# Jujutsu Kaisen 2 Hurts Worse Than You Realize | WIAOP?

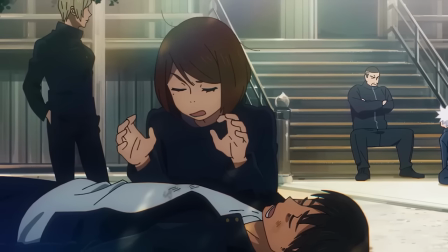Before Shoko smacks Haibara, the way she's holding her hands over his limp,
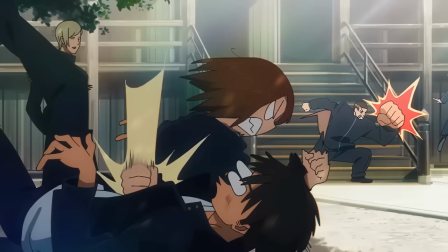beaten body almost like she's trying to use her healing powers while Nanamin stands behind them,
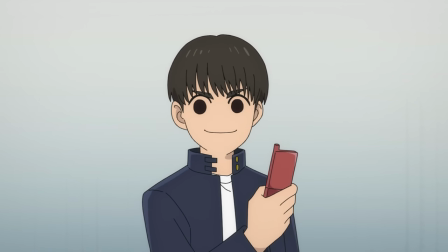unable to look, subtly foreshadows the Genki young man's eventual fate.
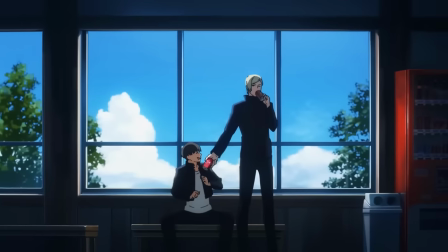She's dead, Jim.
Now even going through him frame by frame, I wasn't able to spot any similar dark implications in the next few shots of buddies hanging out,
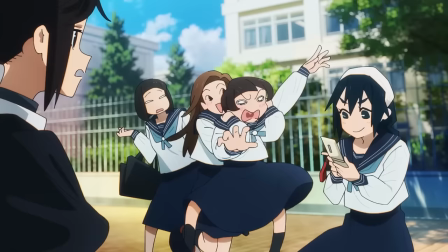just some very funny and cute expressions on Rico's friend group's faces,
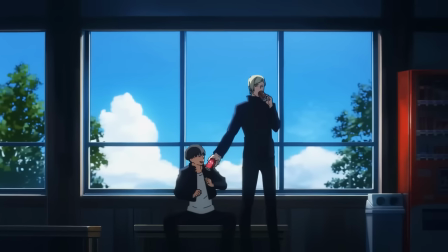a perfect visual metaphor for the cold, standoffish way that Nanamine shows affection, and lastly,
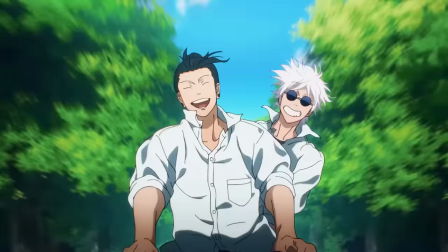some more beautifully animated allegations that Gojo and Ghetto are absolutely never beating.
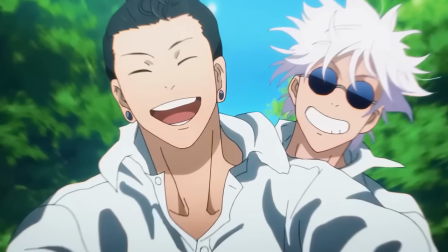If you can think of a heterosexual explanation for this, you missed your calling writing 90s anime dubs.
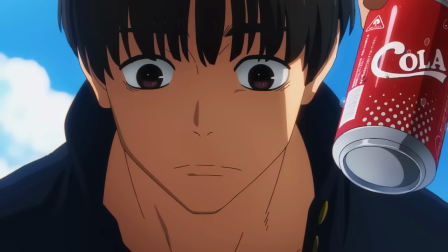But even these unambiguously happy images have a bittersweet aftertaste since we know that
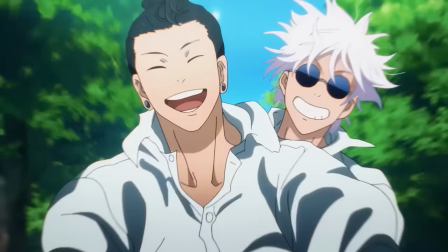they're all long gone memories of better times if they're memories that happened at all.
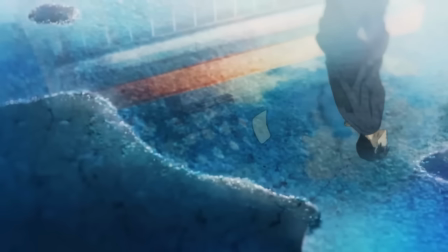We see Toji cast aside yet another losing bet as he goes to end those good times in the very next shot,
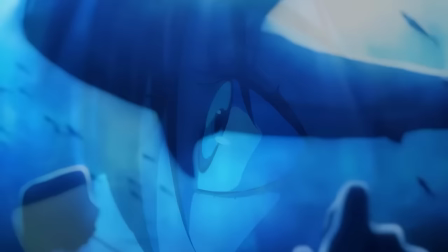and the shots that follow it paint a stark contrast between how Riko consciously chooses
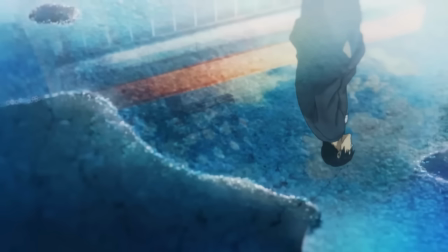to spend her last day on Earth and the futile gambling that he unwittingly chose to waste his
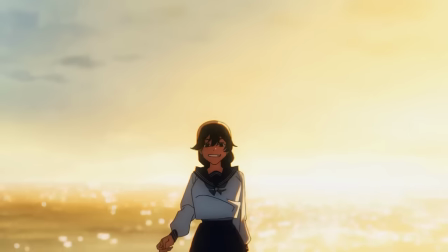on. The second last sequence of the OP depicts Riko and her three guardians enjoying a last fleeting
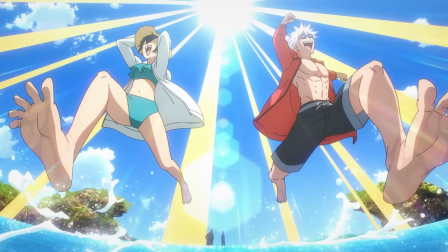moment of peace and happiness as the sun sets on their little unplanned trip to Okinawa.
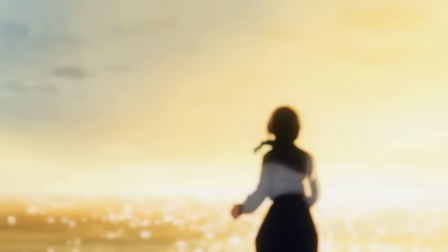Riko skips ahead with some real ghibli genki girl energy,
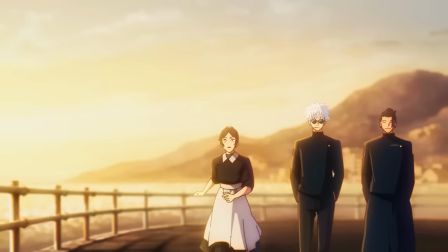prompting eternal worrywart Kuroi to give chase while Gojo and Ghetto happily hang back,
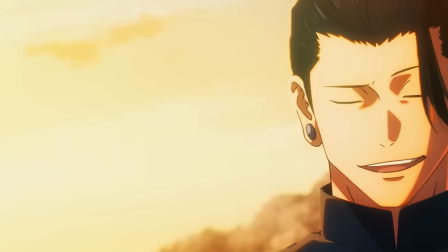the former flashing a cocksure grin, while the latter matches it with a playful, exaggerated here-we-go-again type sigh.
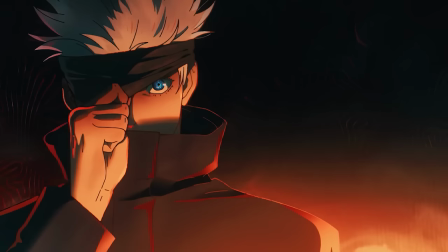The next OP will mirror both these shots in its efforts to cause you even more agony.
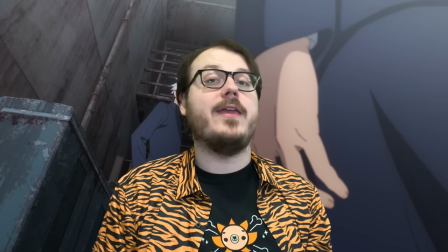But if that's still not enough pain for you, the theme lyrics are here once again to do the opposite of Save the Day.
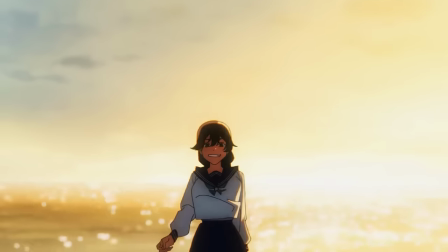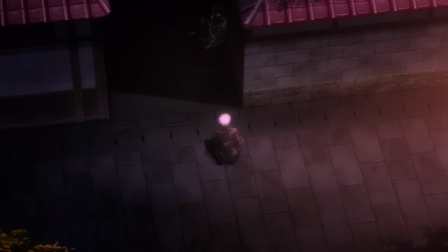According to Kitani, those are what he believes Gojo's unheard last words to Ghetto were in the movie.
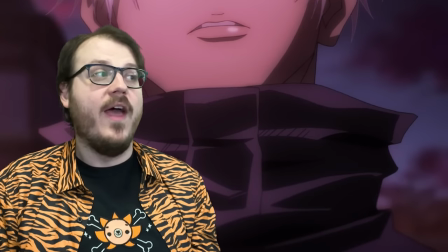Which would almost certainly be the most emo thing in this whole very emo song, if not for how the OP ends.
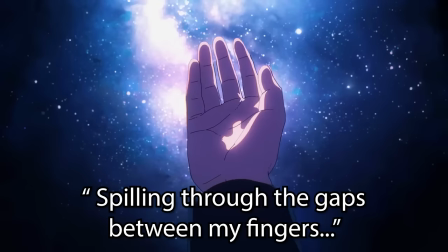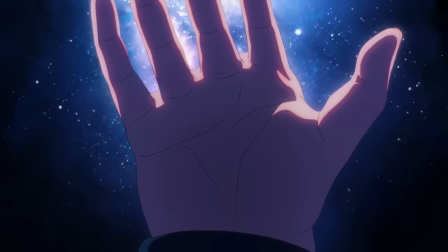As Gojo's hand moves to cover his face in grief and obscure his view of the heavens, we see fleeting glimpses of his high school life.
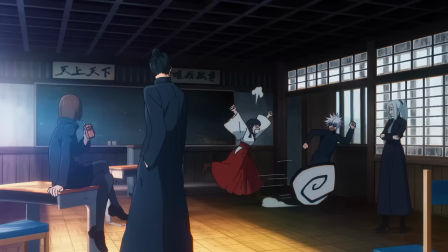Kicking back in the midday sun with his new first year classmates, bullying Utsuhime on the afternoon of their first Kyoto exchange event,
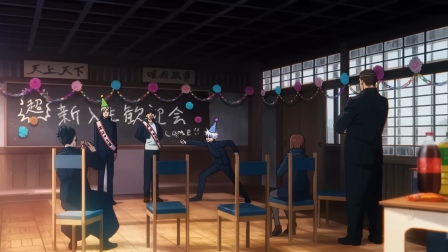throwing an evening welcome party for new students the following year, leaving as the sun sets on maybe their last day,
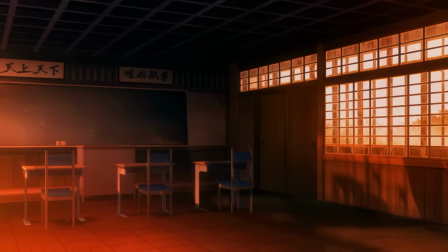a wall now standing between him and Ghetto. Finally, the classroom sits empty in the red hue of dusk.
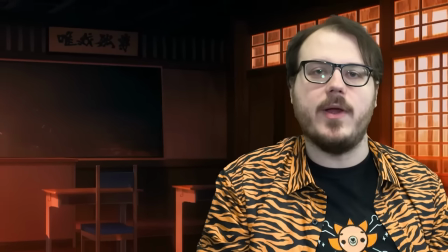Not only is this sunset motif a beautiful and poignant way of capturing those last, lost moments of innocence and adolescence for these characters,
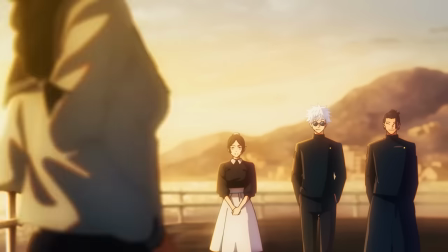it's also a perfect transition from this bright and sunny OP into the dim and dusky one that follows.
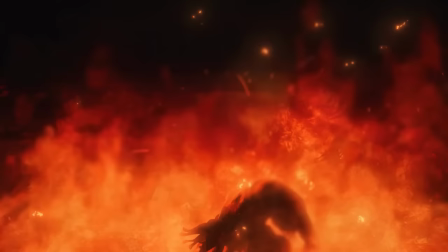Compared to what we were just analyzing, Special by King Nu is a much simpler, more straightforward opening,
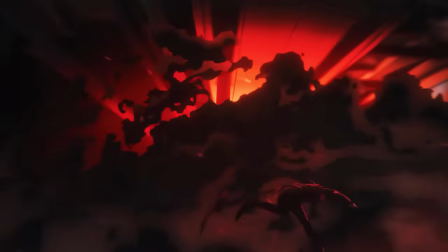a basic yet highly effective hype reel for the Shibuya arc,
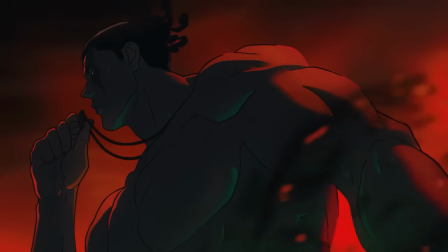full of sly references to soon-to-be iconic scenes and slo-mo pose-offs between the opposing sides of the coming conflict.
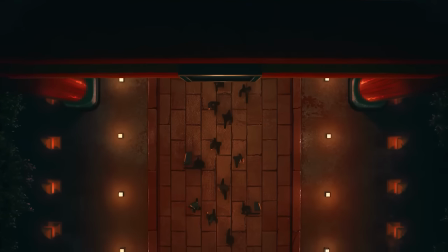Like a roster reel for anime Wrestlemania. Which is all it really needed to be.
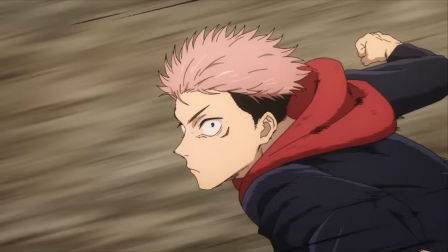I mean, Shibuya IS the most epic shounen action event since the Chimera Ants. simple as it is, this OP is undeniably top tier.
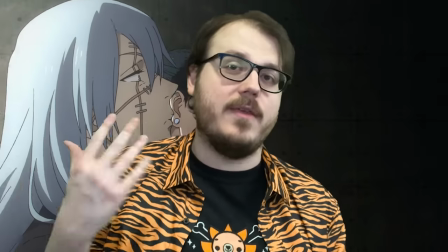It just doesn't give me all that much to work with vis-a-vis this whole video essay thing beyond, you know,
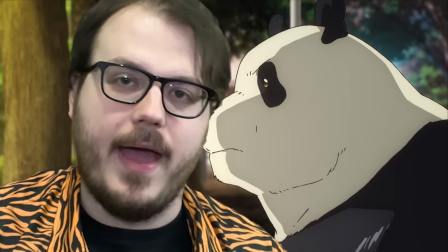pointing out all the spoilers it has hiding in plain sight, which is fun.
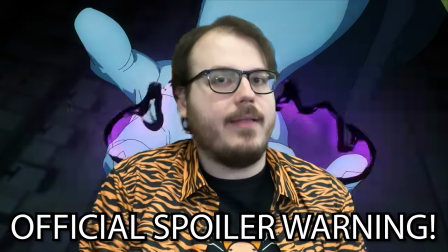But if you're an anime only and it's not December yet, that is what I'm going to be doing for the next rest of the video.
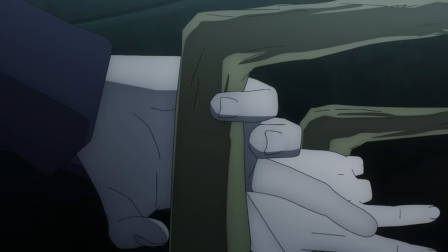So probably wait till December to watch more or you could just read ahead. That's also a great option.
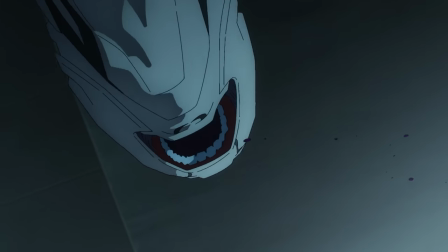But whatever you do, If you're not caught up to the end of Shibuya yet,
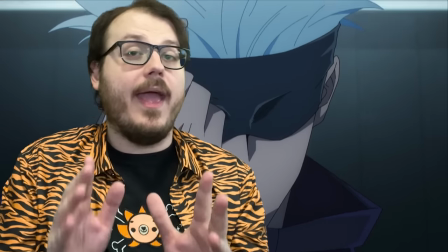I would highly recommend that you pause this video now and, please and thank you, come back to finish it once you are.
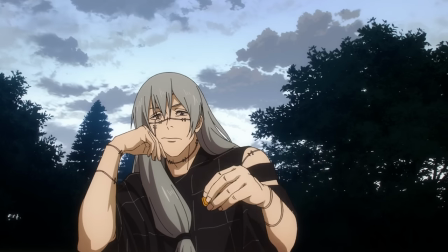Now that I've said that, every extra second of this video is a view retention liability, so let's start talking spoilers.
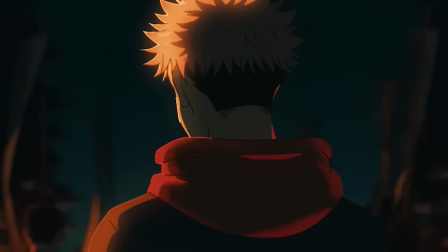After we get through the first 10 seconds or so, that is,
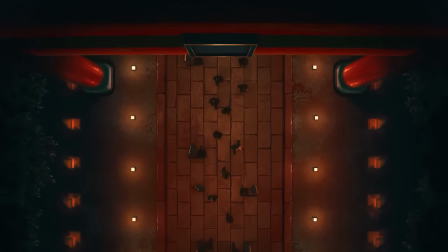which show everyone who's in the upcoming arc making their way along a temple path like some kind of festival or funeral procession,
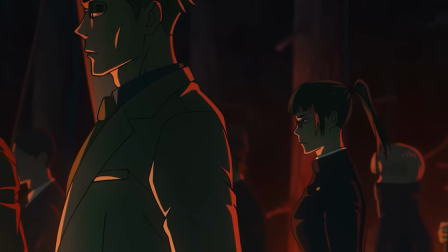or maybe a war march. There aren't any spoilers in these shots beyond who's gonna be fighting,
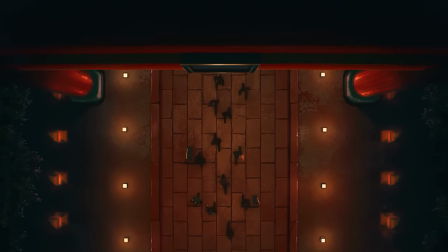but there is some cultural symbolism in everyone leaving the sacred protection of the tory gate,
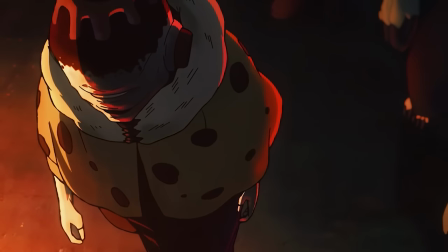indicating that heroes and villains alike are putting their lives on the line in the coming battles.
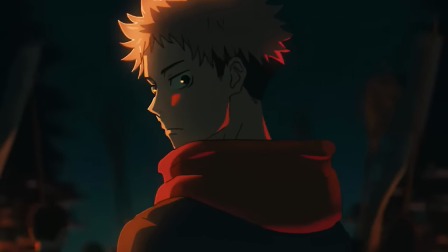But only two of the five shots have any deeper meaning beyond that.
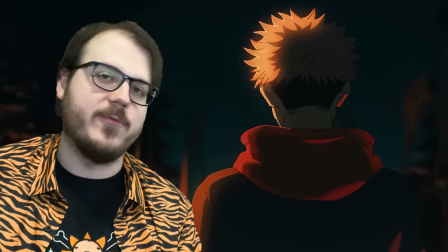The first one, of Yuji turning back to face us before following the parade, highlights that this is his,
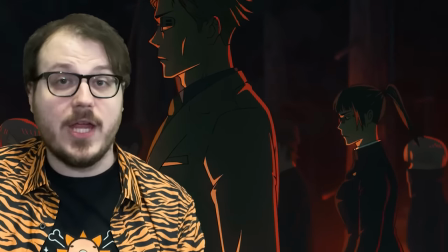and a lot of other people's, last chance to turn and back, which, of course, none of them take.
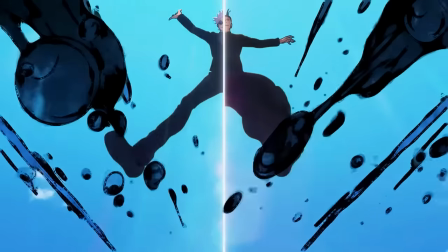And of course, this shot parallels the split screen from the last OP in the saddest way imaginable,
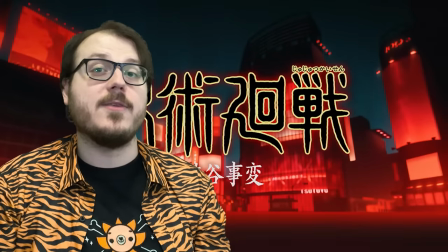though fair warning, the imagery only gets more ominous as we head into the title card.
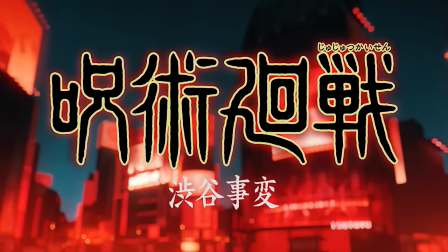Okay, the first shot under the title seems innocent enough, just an unusually red view of Shibuya Scramble,
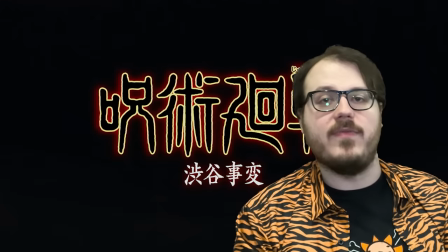but then the camera starts panning down into the depths of the underground station where nothing good is gonna happen.
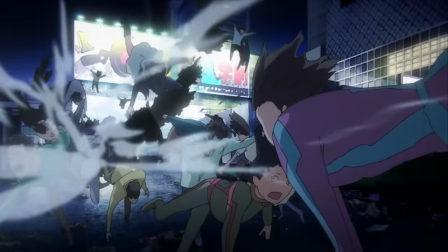The first not good thing we see is all these civilians getting sucked down there from the street, though it does look quite good with this whole Virtual Boy slow-mo aesthetic.
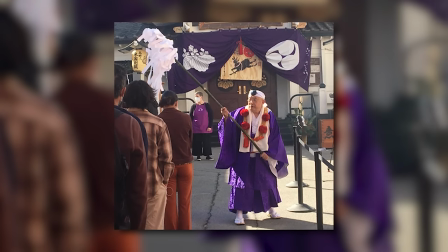That's followed by a shot of an Onusa, a wooden wand used in Shinto purification rituals, surrounded by swaying banners,
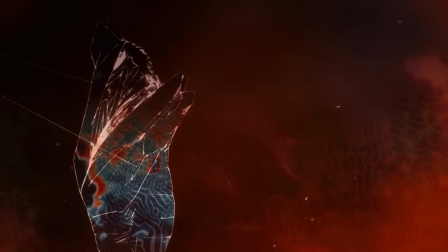more festival imagery, which in turn gives way to this sketchy animation of a hatching cocoon,
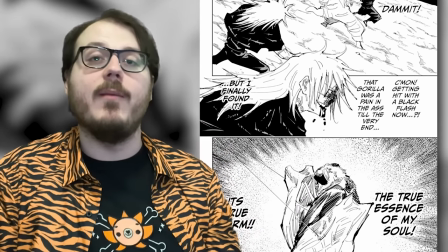symbolizing the moment in his fight with Yuji where Mahito finally ascends to his true form.
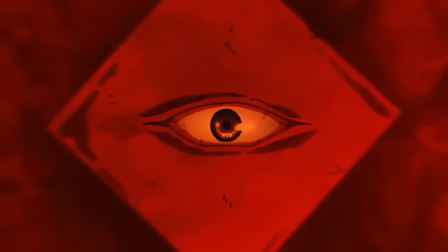Then, as we reach the bottom floor of the subway, we see the prison realm embedded in the tiles at pseudo-Ghetto's feet,
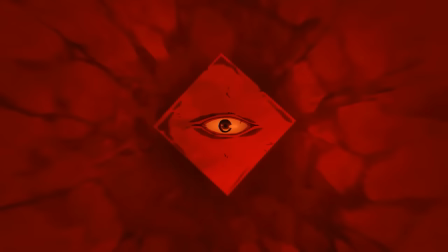and the camera follows Gojo into its pitch black eye,
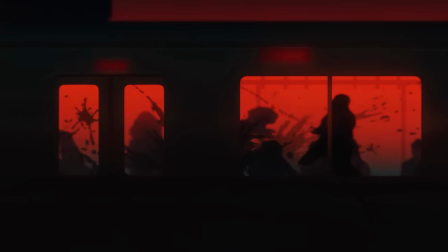transitioning the OP into yet another series of cool and dramatic roster shots.
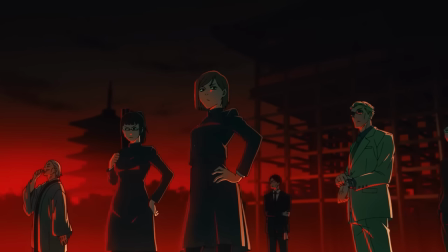Starting with just about the most nightmarish blunt rotation of Jujutsu High staff and students imaginable,
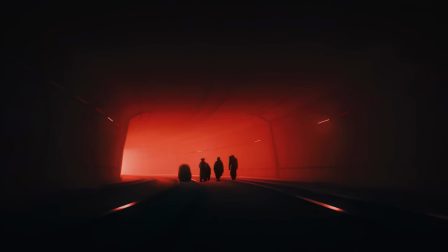and ending with a very cool 3D effect shot of all the curses waiting to ambush Satoru in the tunnel.
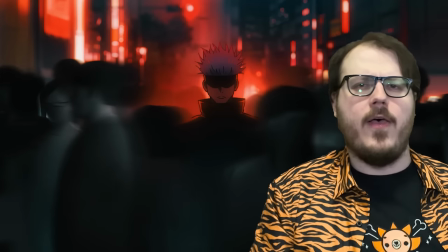Speaking of, he of course shows up again in the middle of this sequence, looking all serious as he struts alone down the crowded street to Shibuya Station.
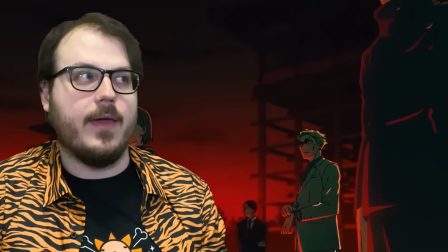Actually just about everyone in this sequence looks all serious like all the time, which is kinda my only complaint about it.
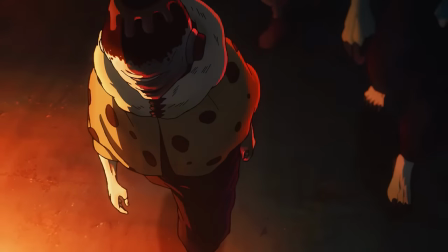The animators put so much effort into making everyone look all stoic and badass at
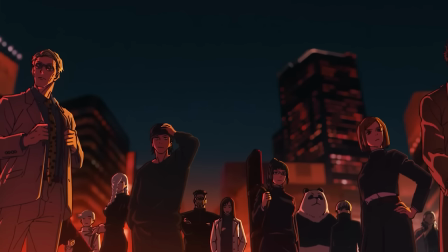a very smooth framerate that very little individual personality ends up coming through in the animation.
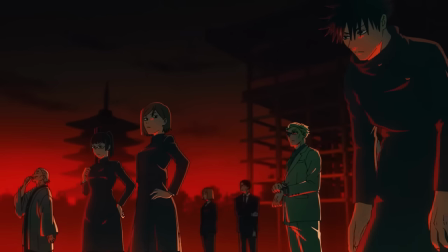Like, here,
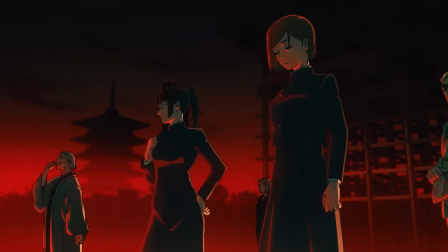the only really meaningful body language from any of these many characters is the one dirty look that Maki shoots her dad right at the start.
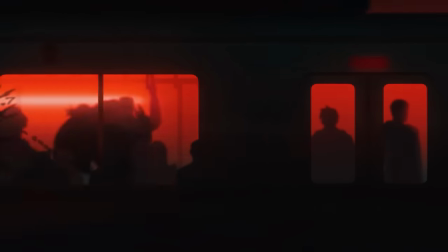The one exception to this lack of personality is, of course, Mahito,
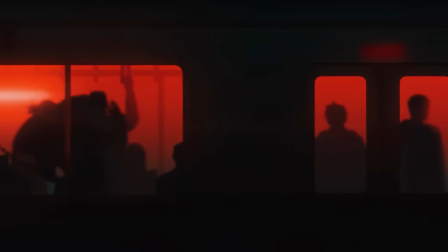who looks to be having an absolute hoot as he skips through a passenger train, Cronenberg and up the joint.
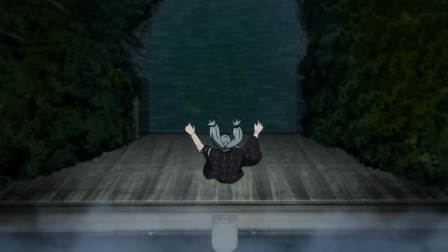These shots really sell his essential charm as a villain, the eternally playful eagerness to seize each new day,
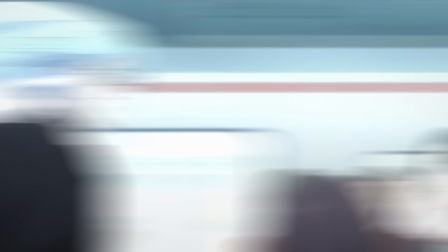try new things, and hurt new people whenever he can, like an evil Monkey D. Luffy.
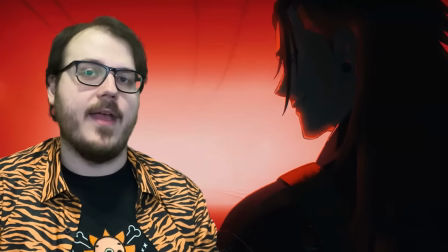I guess you can count Pseudo-Ghetto's evil grin at the end of the tunnel as personality too, but all that really tells us is he's got some wicked plans cooking.
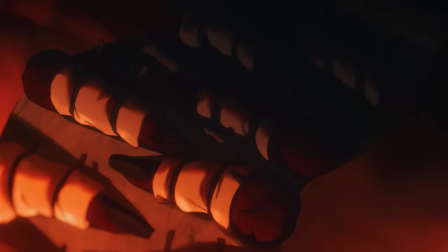One of those plans is set into motion as Jogo unravels an Uber Eats delivery of Ten Fingers for Korone, which he then accidentally delivers to Yuji.
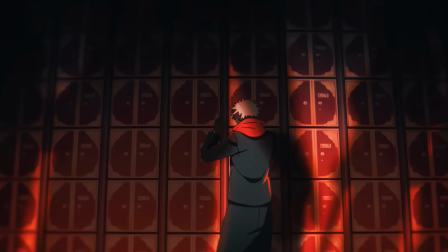This causes our hero to writhe about in a daze amid a haze of shadows from countless passersby,
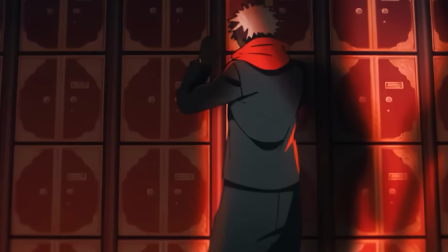his own shadow shifting out of sync with his body as Sukuna prepares to kill all those offscreen civilians.